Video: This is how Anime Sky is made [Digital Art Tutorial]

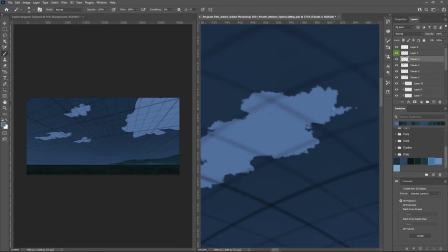I'm using a softer brush to smoothen the edge of the cloud and to blend it even more.
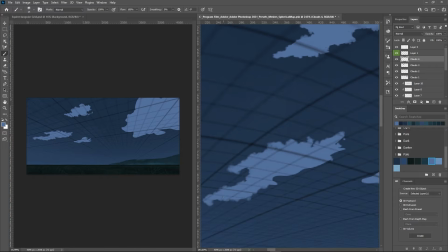Sometimes when I paint the cloud, I always feel like it doesn't look good.
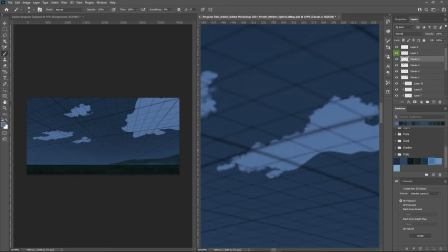I mean, I don't think the way I paint the cloud is comparable to the clouds that I see in anime or other artists.
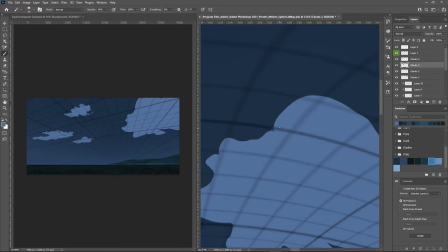There's something in the way I paint it that doesn't look quite right, and I'm still figuring out what is it.
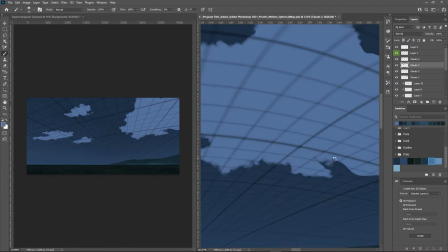And I'm not the best at drawing clouds, and I would love to learn how to properly do it.
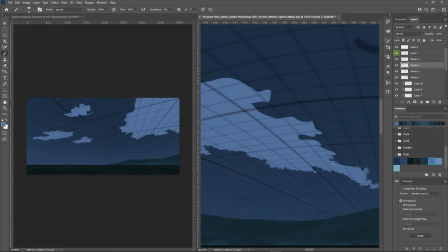So if you have some tips for me, please don't hesitate to comment down below so I can improve my skill.
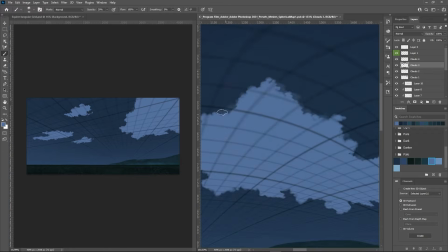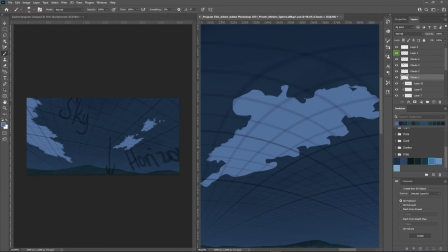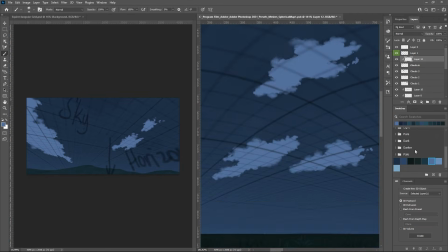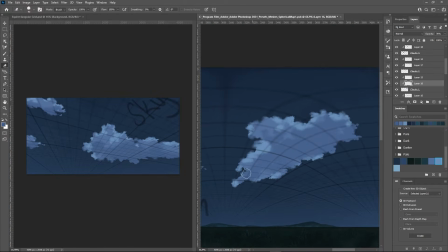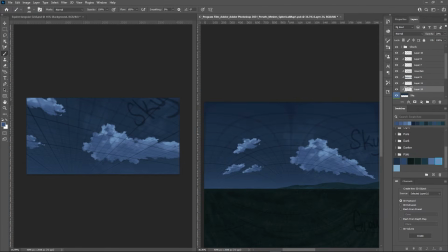I'm done with the big clouds, so next is I will add some small chunks of clouds at the back to add more texture to the sky.
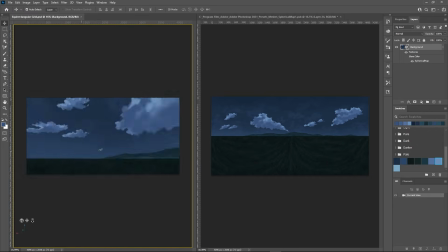I'm going to use a very light color to avoid getting too much attention since this is just meant to be a texture in the sky and not a prominent clouds.
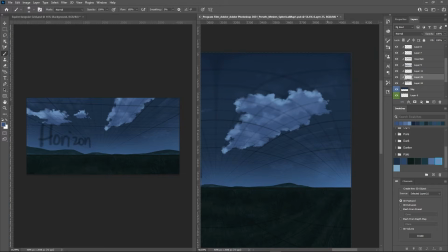I'm also going to add some cloud trails to create movement to the sky and to make the scene more dynamic and interesting.
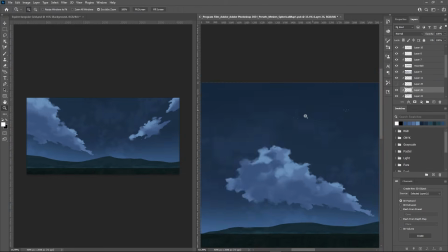I will also add stars to the sky and add more cloudy texture to improve the scene even more.
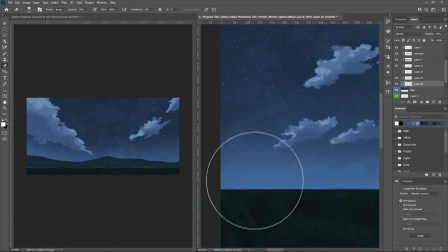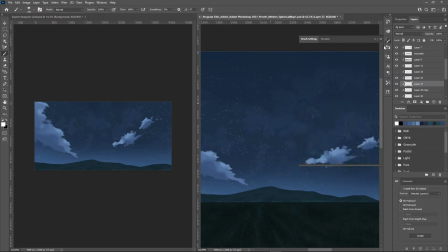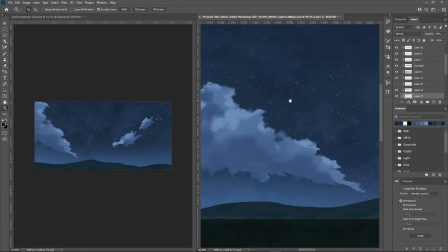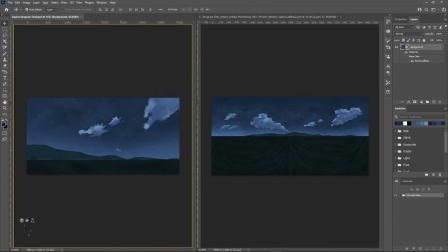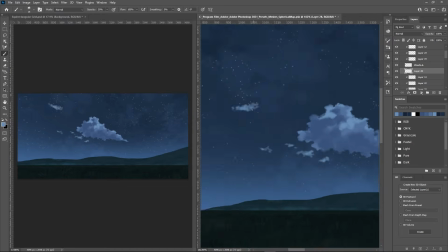Actually, I think I need to adjust the size of the clouds a bit since it is quite big when looking up in the sky. Also,
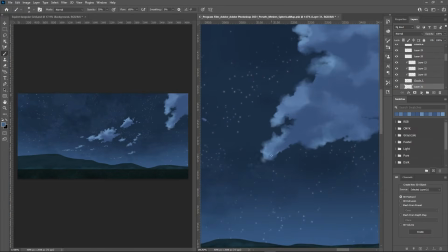I think adding more patches of clouds could help add more elements in the sky because right now it looks a bit empty and really plain to look at.
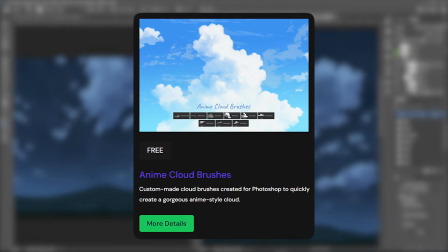I have a free cloud brushes that you can get on my website, and it consists of some basic brushes that can help you create clouds faster.
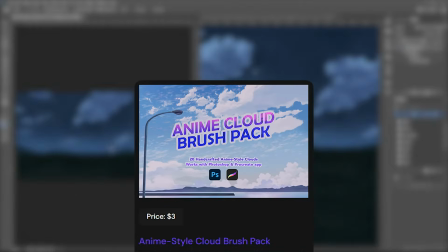But actually, if you made it this far in the video, I'll give you the extended brush pack that I normally sell on my website just for free.
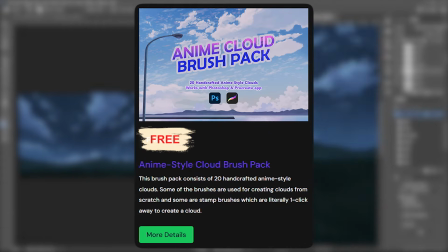Yes, I can give it for free just because you've made it this far.
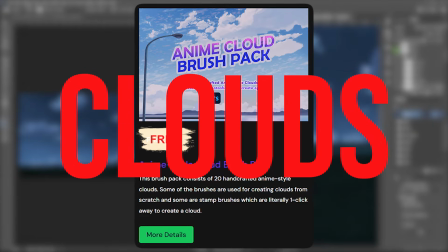So if you wanted to have it, just type in clouds in the comment section and I will give you the link to download it for free.
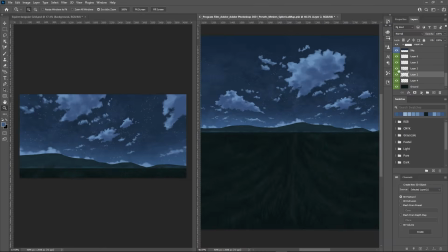I think I'm satisfied with how this is looking, so now I will export this into two separate files.
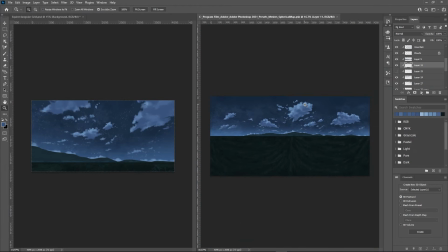The first file is the clouds, so I'm going to hide everything except the clouds and save it as a PNG. And then I'm going to hide the clouds and save the background as well.
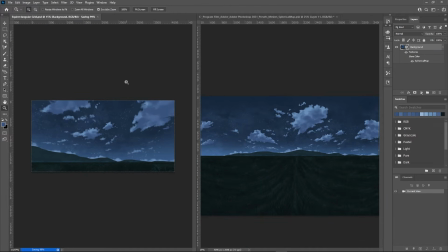Now that we're done with the drawing part, I'm going to show you how I've made the Meteor shower animation in After Effects.
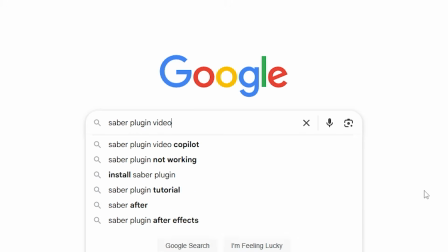But before anything else, we need a free plugin called Saber from Video Copilot enabled to do this effect.
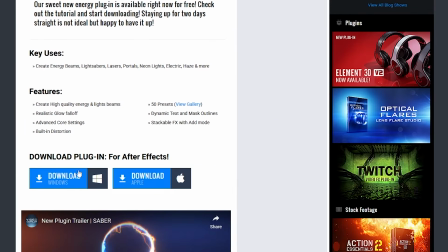You can get it for free on their website or you can just click the link on the description below. Once you get it, just install it and you are ready to go.
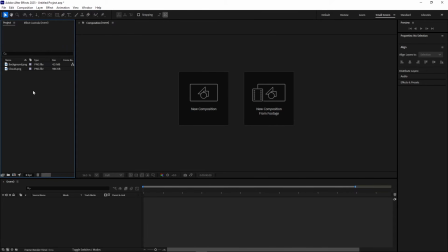Here in After Effects, I imported the two files that I saved earlier and I'm going to select the background file and drag it to this create a new composition icon to create a new composition with the same resolution as my image.
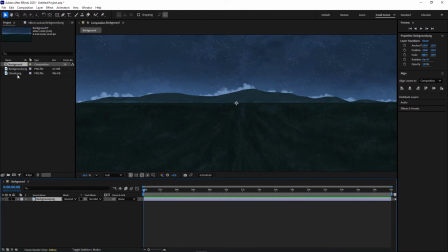And then I will drag this cloud image on top of the background layer.
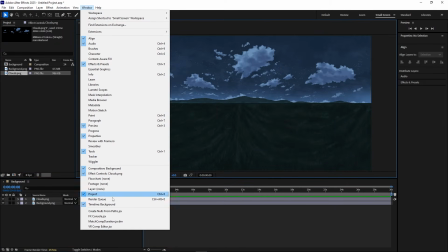Next, I'll go to Window and at the bottom, select VR Comp Editor.
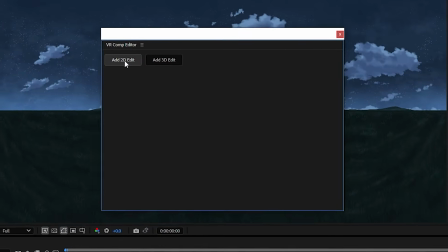And the VR Editor window will appear and just click Add to the Edit and select the composition from the drop down.
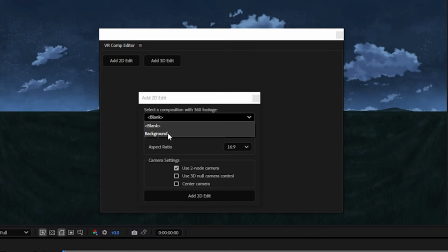In my case, my composition is named Background, so I will select that. Leave the other setting untouched and then just click the button below.
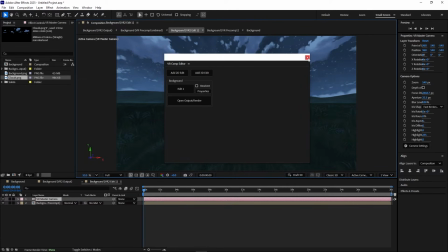I don't need this window, so I'm going to close it, and as you can see, I automatically got 3 compositions created for me.
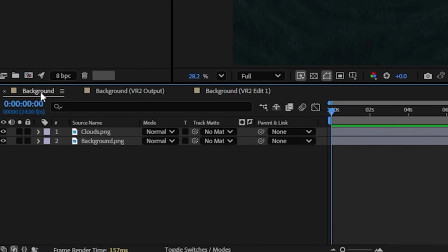I have the original background composition I created earlier, a background composition for VR2 output, and another background composition but for editing the 360 environment.
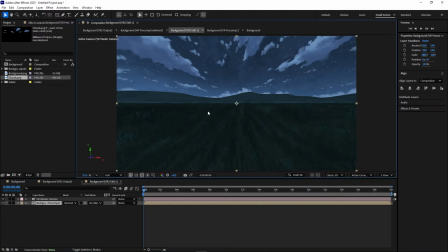I'm going to focus on this third composition for now to show you how to navigate through this.
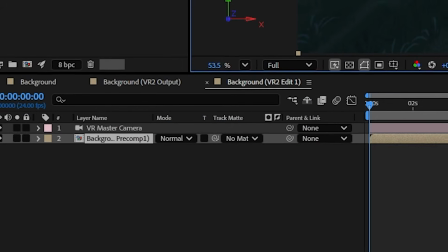Inside this composition, we get the 3D camera to orbit around our background.
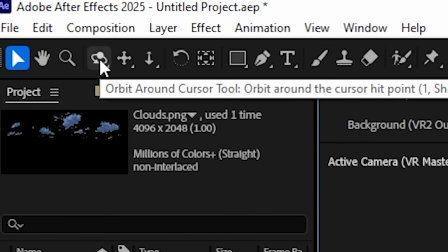You can click the orbit icon above to look around the scene, just like what we have in Photoshop earlier.
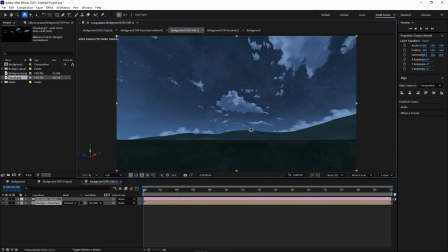Since this is not a real 3D environment, but rather a flat image converted into a 360 environment,
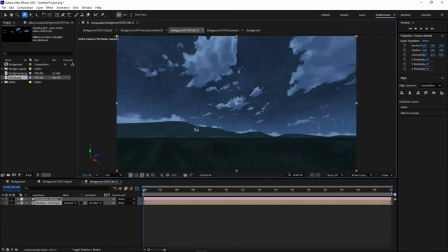there is an obvious distortion happening when you move around the orbit.
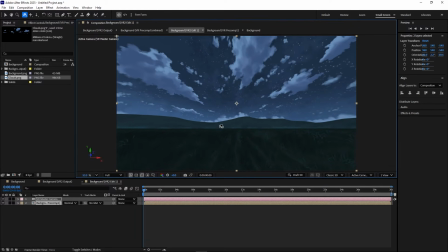And I think that is normal, especially because we have a wide viewport window, but we can make adjustment later on to minimize the distortion.
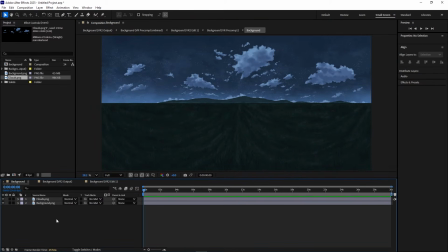I'll go back to the background composition I created earlier, and from here, I will make some adjustment to the clouds to add a parallax effect when we animate this later. I'm going to select this cloud layer and maybe adjust the duration to 10 seconds
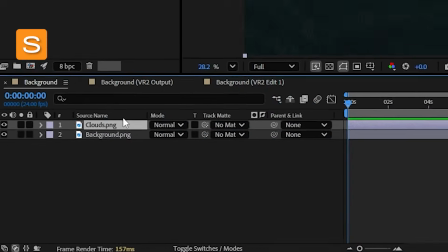and go to the first frame and hit S on my keyboard to show the scale adjustment,
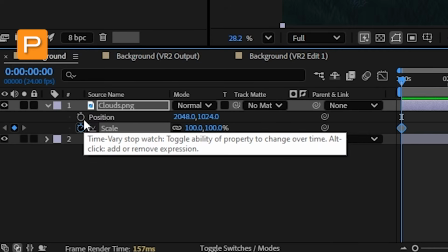and I'm going to click on the stopwatch to add the keyframe. I will hit P on my keyboard to show the position and click the stopwatch to create a keyframe as well.
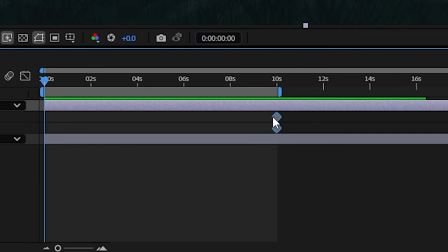Then I'll move these 2 keyframes to the end, and while I'm here at the first frame,
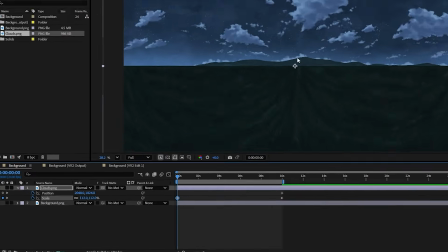I will increase the scale of this and move the position to create a parallax movement.
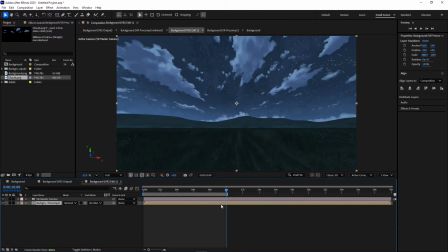I'll go back to this third composition to see what the cloud animation looked like. Looks good!
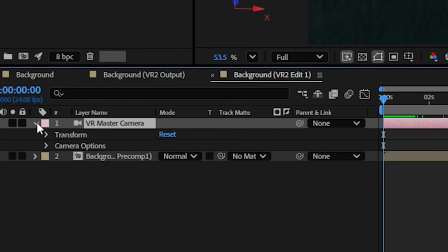Now, I'll click the drop-down arrow of the VR master camera to open the transform settings, and I will add a keyframe to the orientation.
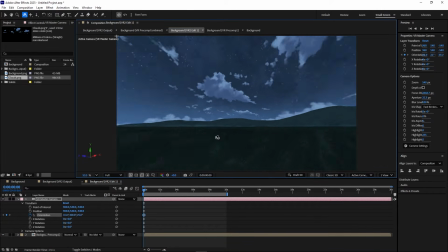And using the orbit tool, I will adjust the camera to find a good starting point. I'm good at this position, so I'm going to end my composition duration to set the endpoint of my animation. This area looks good, so I'm going to play it to see what the animation looks like. This is really looking good.
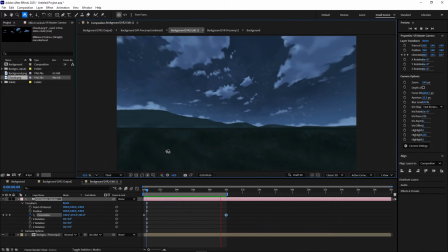I don't know if you noticed, but because we animated the clouds earlier, it makes the sky more 3-dimensional because it created a parallax effect.
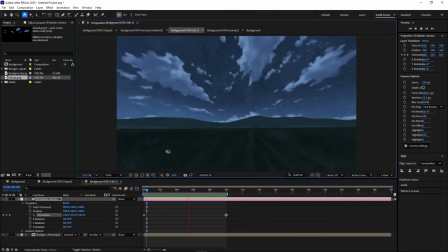I actually don't like the heavy distortion of the clouds when the camera is moving, so I guess I will adjust the zoom of the camera to lessen the distortion a little bit.
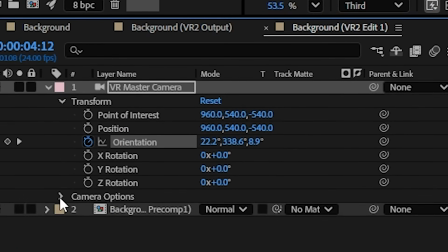I'll click the camera options drop down to open the settings and increase the zoom to around 700.
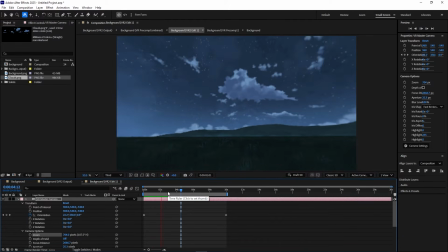Actually, there's still distortion, but I think this is way less obvious compared to earlier. I will also adjust my starting point because I think the movement is a bit boring. I mean, it's just a simple panning of the sky from left to right and there's nothing special about it.
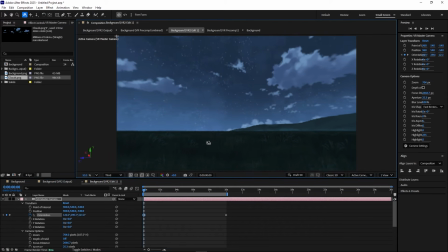So I'll probably start the animation looking at the grass and going up to the sky.
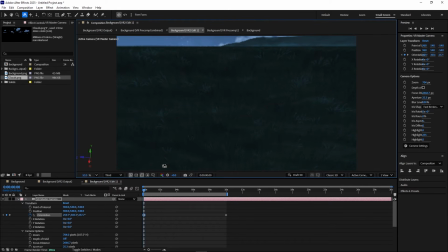And I think that is more dramatic than just panning the sky.
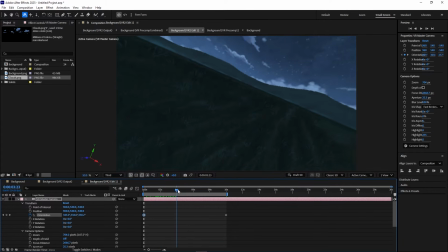I will adjust the Z rotation because the horizon is starting to shift and I don't want that to happen. So I'm going to click the stopwatch on the Z rotation at my starting point and go to the midpoint and adjust it to around 31 degrees.
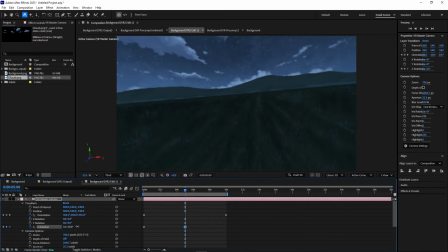And now let's see what it looks like.
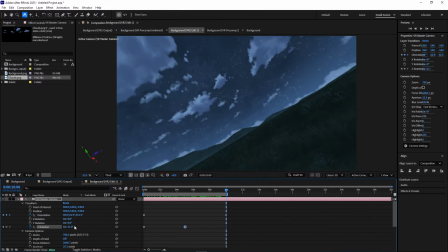So far so good, I really like it. But the endpoint still has a tilted horizon, so I'm going to adjust it as well, probably around 11 degrees.
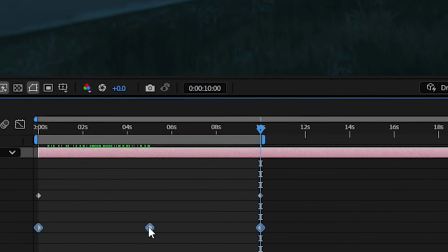I will select all the Z rotation keyframes and right click and then select keyframe assistant and then choose easy ease,
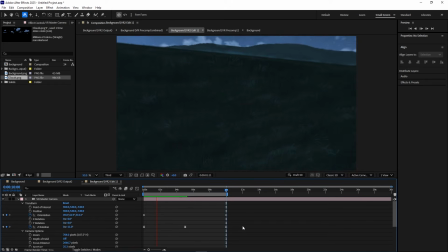or you can just press F9 on your keyboard for shortcut. This makes the camera movement more smoother, which makes the animation look really good.
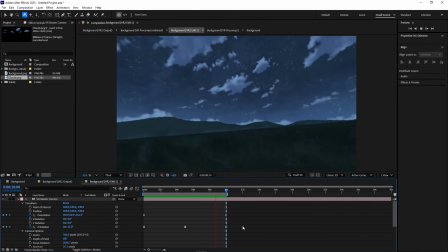I think I'll zoom this a bit more to lessen the distortion even more,
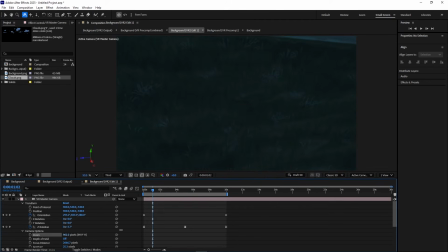so I'm going to adjust the zoom setting even more, probably around 10,200 pixels.
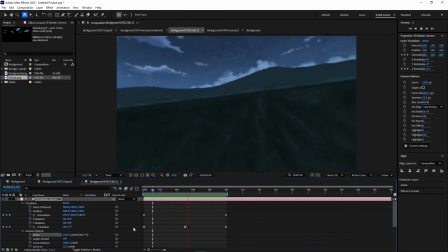Yeah, this looks way more better than what we have earlier.
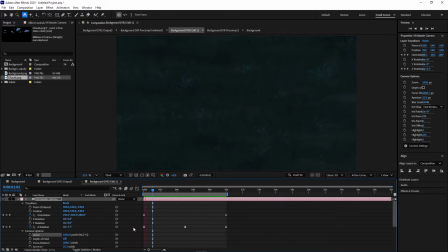The distortion is way less obvious, and I like how the camera moves from the ground going up to the sky.
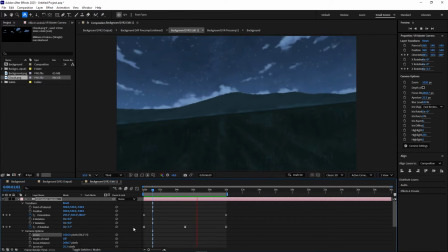But I think I can make the animation even more dynamic by adjusting the camera and adding a new area to look at.